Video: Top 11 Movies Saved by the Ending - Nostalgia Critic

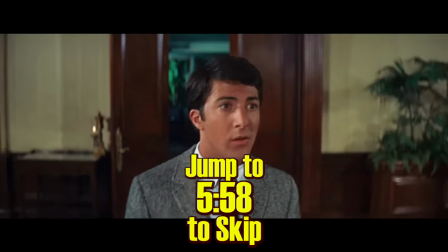4:12 The Graduate. Often hailed as one of the best movies ever made, The Graduate is a brilliant collection of amazing acting,
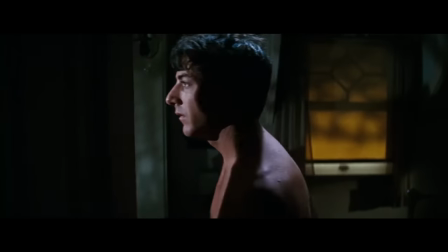4:20 classic music, inspired cinematography, and some pretty good laughs. What propels it to masterpiece status, though, is the ending.
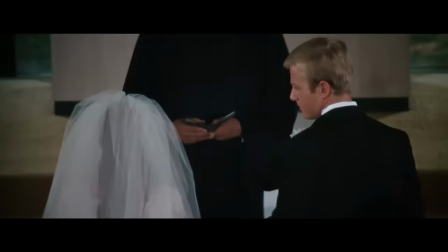4:28 Which some have still declared is just a fairy tale happily ever after scenario.
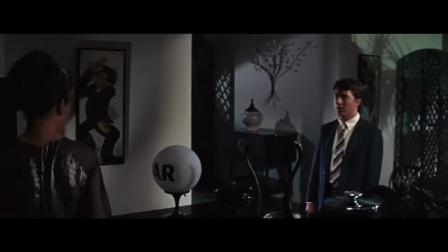4:33 Benjamin spends the whole film trying to rebel against his parents, often saying he wants his future to be different.
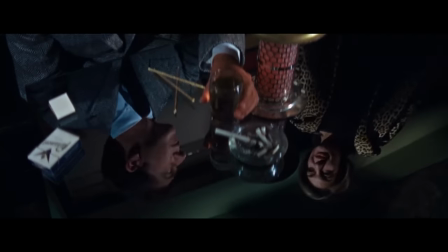4:38 He certainly achieves that by having an affair with an older woman, but unexpectedly falls in love with her daughter.
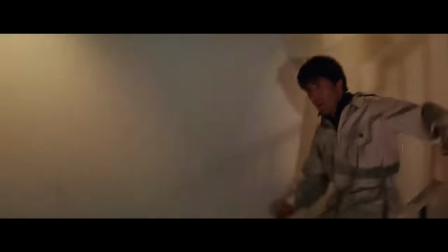4:44 Not just unexpectedly, but quickly. Within no time at all, he asks her to marry him, even though, of course, she's marrying someone else.
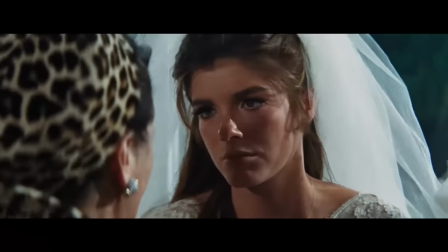4:51 But her inner rebel comes out as well, and she wants to defy her parents too, deciding to go with Benjamin.
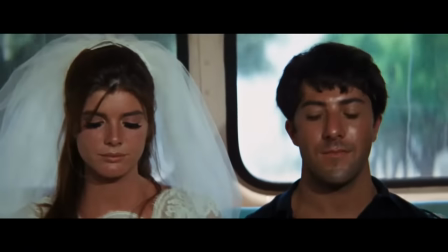4:57 In any other random rom-com, this would be the happy ending. But the bus ride shows their smiles slowly vanish, and the reality of the situation sinks in.
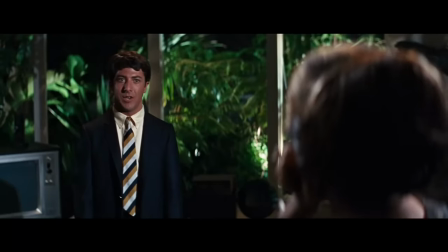5:06 They did the exact same thing Mrs. Robinson did, trap themselves for the sake of rebellion.
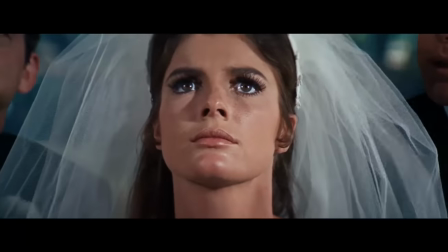5:12 They didn't really know each other. She wasn't even interested until he kept hounding her around the school, and she saw her parents telling her not to at the wedding.
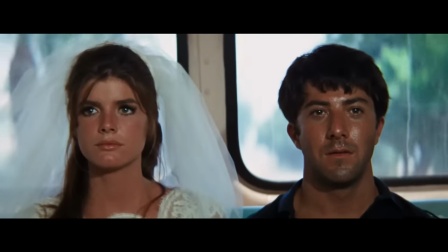5:21 Even the return of Sound of Silence is played over the supposed fairy tale ending, which is not the happiest song.
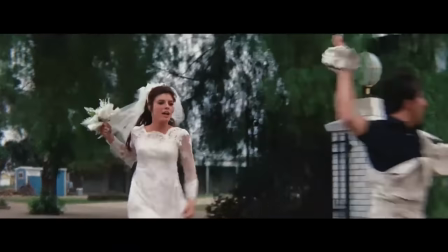5:27 Had the film just ended with them laughing on the bus, it would have been hypocritical.
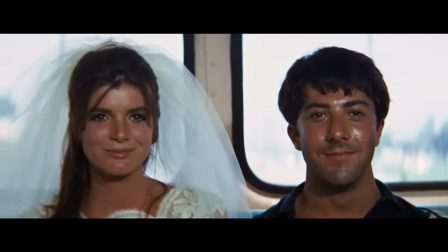5:31 But letting them slowly realize the silent darkness is still there emphasizes the mistake they made.
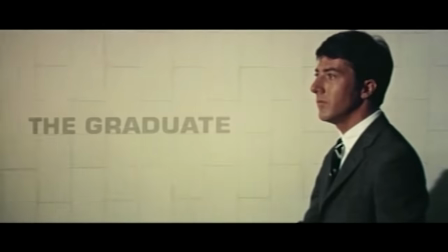5:38 I did a whole video on this years ago, so I guess you could watch that for more detail.
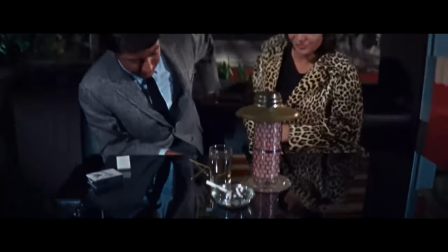5:42 But this ending turns this clever coming-of-age comedy into one of the most brilliant and even haunting cautionary tales of young rebellion.
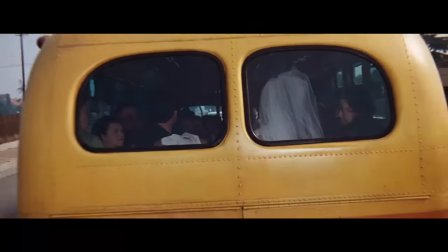5:50 It's still talked about even all these years later, for good reason.
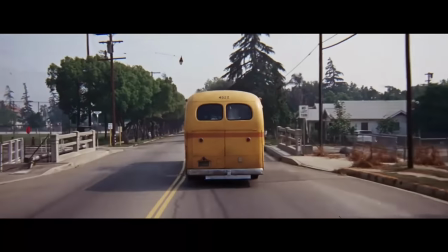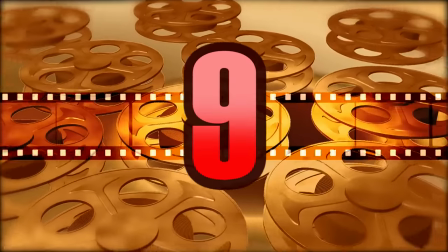5:58 Number 9
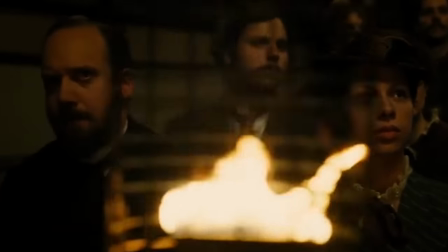6:02 The Illusionist A lot of people aren't sure what to make of this ending, and that's because the film itself is one giant illusion.
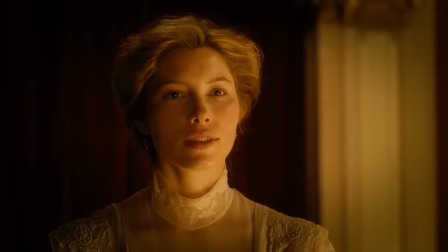6:10 The film is about a magician who rediscovers a long-lost love who is bound to a powerful yet controlling man.
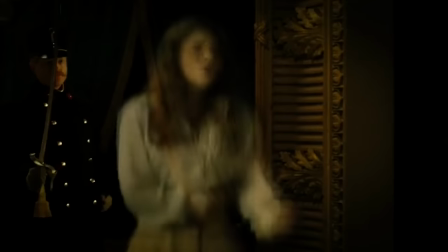6:16 Once it looks like the man has killed her, the magician seemingly contacts her from beyond the grave, as well as other ghosts to prove that she was murdered. Though the film is technically about the magician, it focuses the most on the cop investigating the magician,
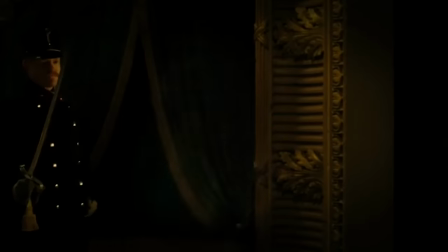6:30 trying to figure out what's going on both between the woman's murder and how the magician is performing the impossible,
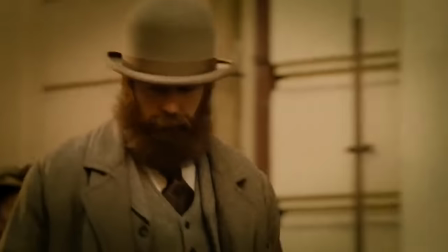6:35 talking to dead spirits. What's revealed is that, like a true magic trick, our attention was directed somewhere else so the real illusion could take place.
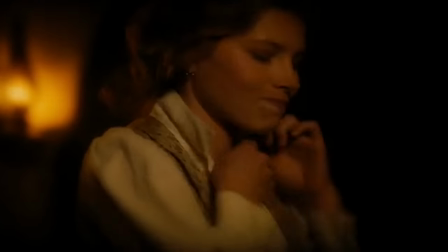6:44 In reality, the magician and his love framed the powerful man so that they could escape together,
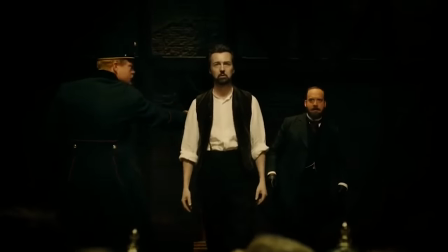6:48 and it's only revealed at the end that it wasn't about the ghost and how slash if he really conjured them.
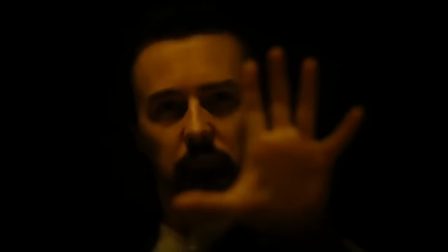6:54 As the cop and everyone around him is fooled, so are we, the audience. We didn't know that's what the film was about.
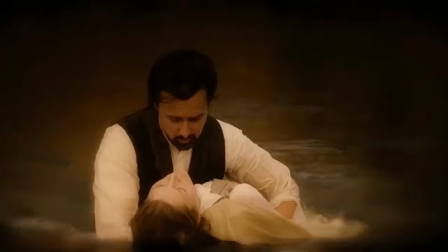7:01 We were all under the impression that this was a woman who was murdered and that the mystery was how the magician was conjuring the dead.
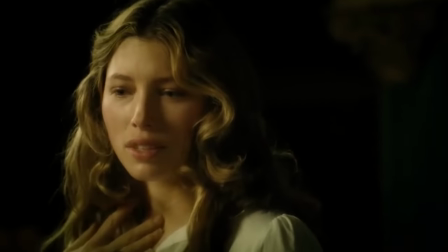7:07 But like a real illusionist, not only was the distraction part of the trick, but the trick is never revealed.
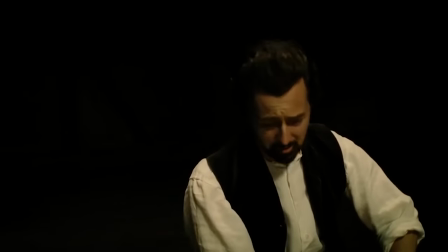7:13 We have no idea how he brings these people back from the dead or if it's all just part of a trick that nobody can figure out.
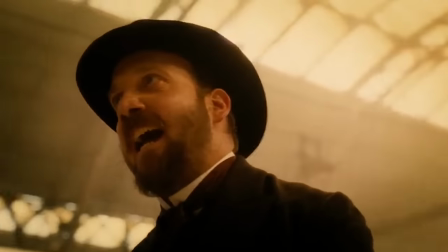7:21 This ending often sets people in different directions. Some love it, others say they're thrown off by it.
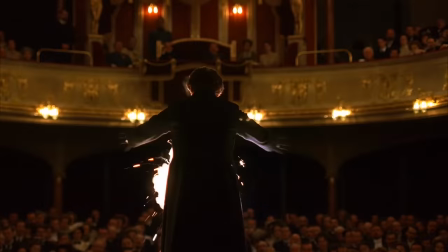7:27 But if you look at the movie as the screenwriting equivalent of an emotional magic show, it pays off perfectly. Whether you get into it or not, it does manage to fool almost everyone in the end. Like any great magician should.
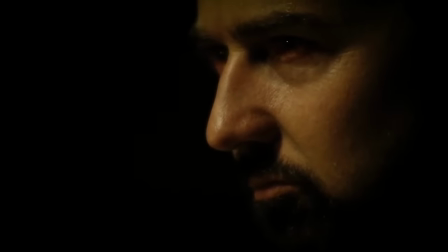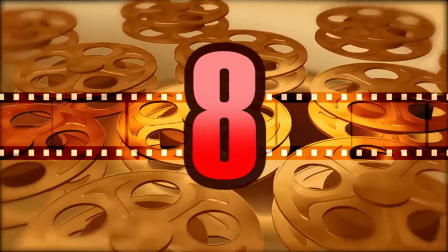7:45 Number 8
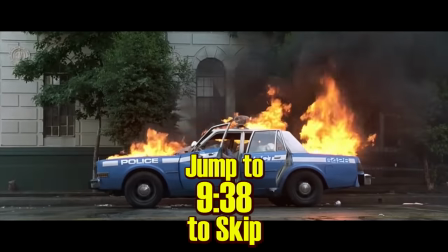7:49 The Usual Suspects Outside the Sixth Sense, this might be the most famous twist of the past 40 years. Part of that may be you don't even know you're supposed to be looking for a twist. As there's a lot of talk about a criminal mastermind named Kaiser Sose.
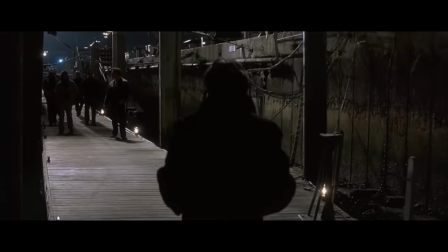8:04 But it's not until about halfway or even the last third that you realize you're supposed to be figuring out who he is.
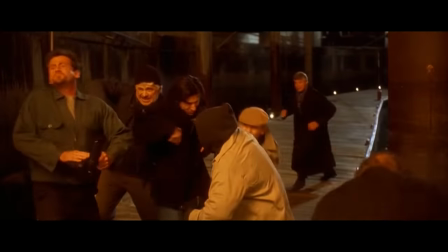8:11 This gives you less time to put together who's the mastermind behind all this, only to reveal it's been the storyteller the whole time. Nowadays, this twist has been done to death, but back then, it shocked the hell out of everyone.